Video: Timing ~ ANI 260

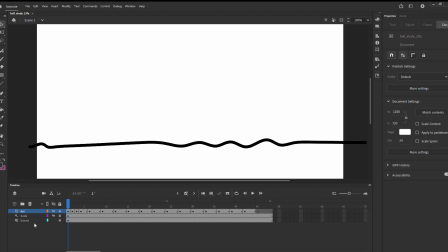(0:00)
be okay. All right. So this time we're going to add some timing. I'm going to draw a couple versions of this. So I'm going to make a new layer. So I'm going to have a timing guide and my arc guide.
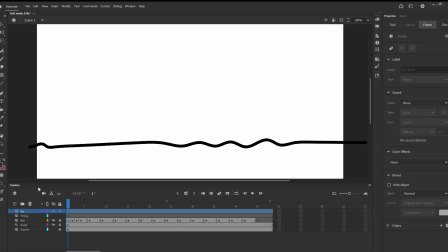(0:22)
And so I'll make these two layers and I will turn them into guides. So I can turn them on and off if I want to. So with my arc, I'm going to choose a color.
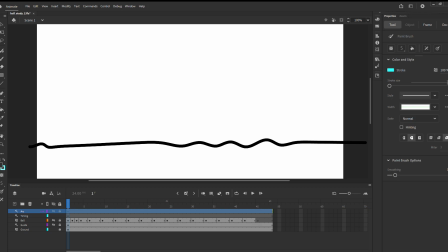(0:38)
I'll do like a blue color. And I'll just do this again. So kind of the same thing. I'm just kind of planning out the animation. Something like that. But then I'm going to do a little bit more with it in a second. Okay, so that's a pretty good arc.
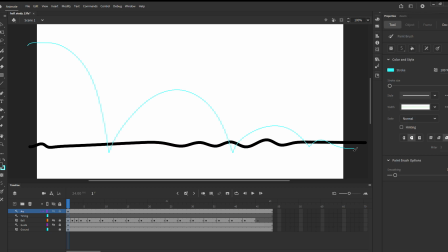(0:58)
And then so when I'm doing my timing, so I'm going to switch to my timing layer. I'm going to lock my arc layer for a second. So when I'm doing my timing, there's a couple ways I could do it. I'm going to choose another color for a second.
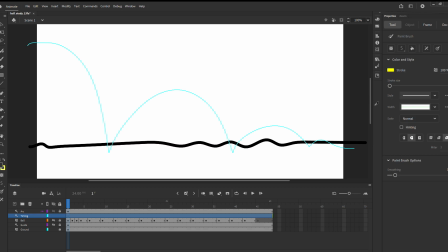(1:16)
Let's do like, let's see, green. So a lot of time you'll see like if we call this our timeline, and let's say we're working with 48 frames, we'll think like this, we could map basically like our arc this way.
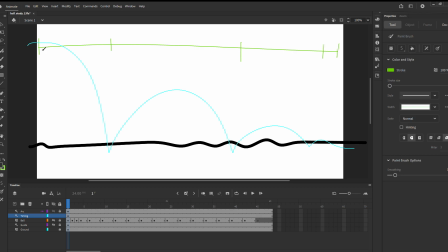(1:37)
And then we could essentially come up with our main frame. So this is like, we would circle our keyframes like that. And then we kind of draw frames at the various points, like the top of the arc and here.
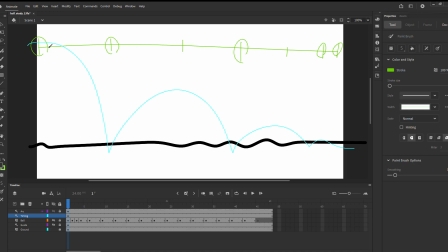(1:53)
And then we would do some timing. So leading into or out of this one, we do like maybe frames that are closer together like that. So the closer the frames are together, the more time they'll take up. Whereas if I start to have frames that are farther apart like that,
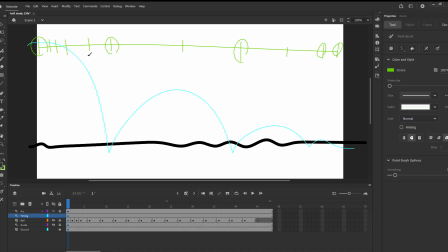(2:12)
then that'll appear to be going faster because we're covering more ground over less time. So then when I hit here, I'll bounce up really quickly, and then going into here, I might have a couple frames like that, and then some frames like this, and then same thing here,
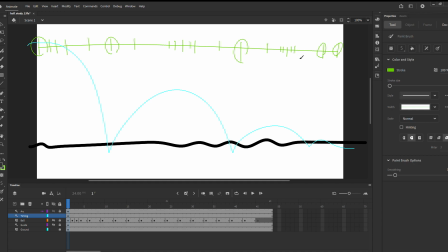(2:31)
like we slow down as we're going into this arc. And if we want to add anticipation to that, we could actually do like a long pause at a certain point, like maybe here we like stretch. We get rid of this one and we stretch it out even further to there. We can add some anticipation.
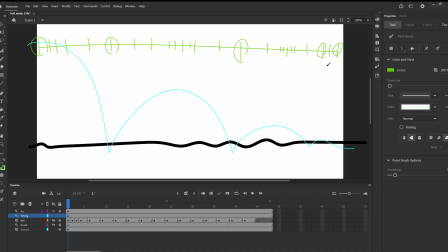(2:48)
And then here we'd probably have one in there and one in there. And so then I can go through each one of those frames and put them together. So that's how you do it but the thing with our motion is that it's very visual.
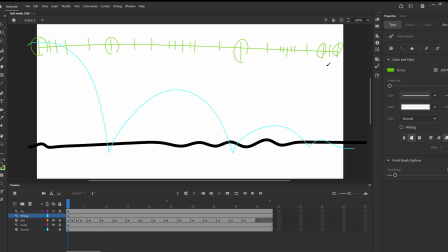(3:02)
So if you're doing, like we saw some of the examples where there's like a character turning or like preparing for a punch or things like that, those aren't going to have like the same exact visual thing, so you'll have to draw your timing out just as a line like this.
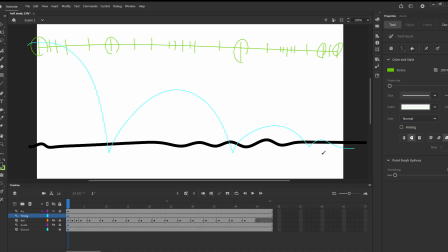(3:18)
But with our arc, we can actually really see the time in the arc very easily. So if we have a shape like that, I'm going to lock this layer and turn it off for a second.
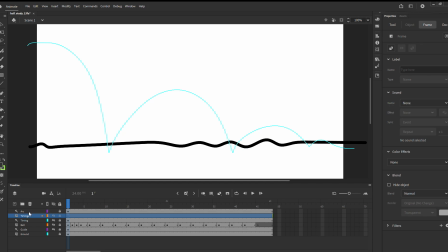(3:30)
I'm going to do timing 2. And now I'm just going to draw the timing directly on the arc. So I have my keyframes. And usually I'll circle my keyframes.
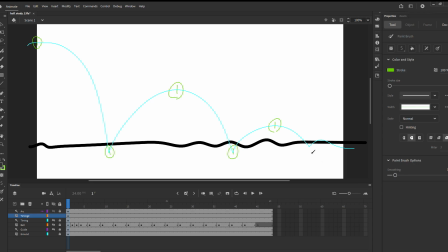And then we can just draw our frames directly onto the arc. So when we're falling down,
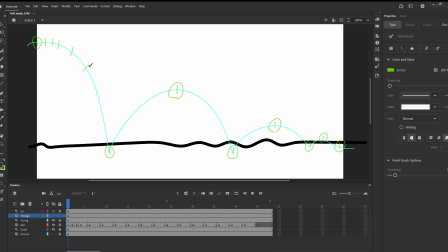(3:59)
we're going to be going kind of slowly until gravity pulls us, and then we'll get this speeding up.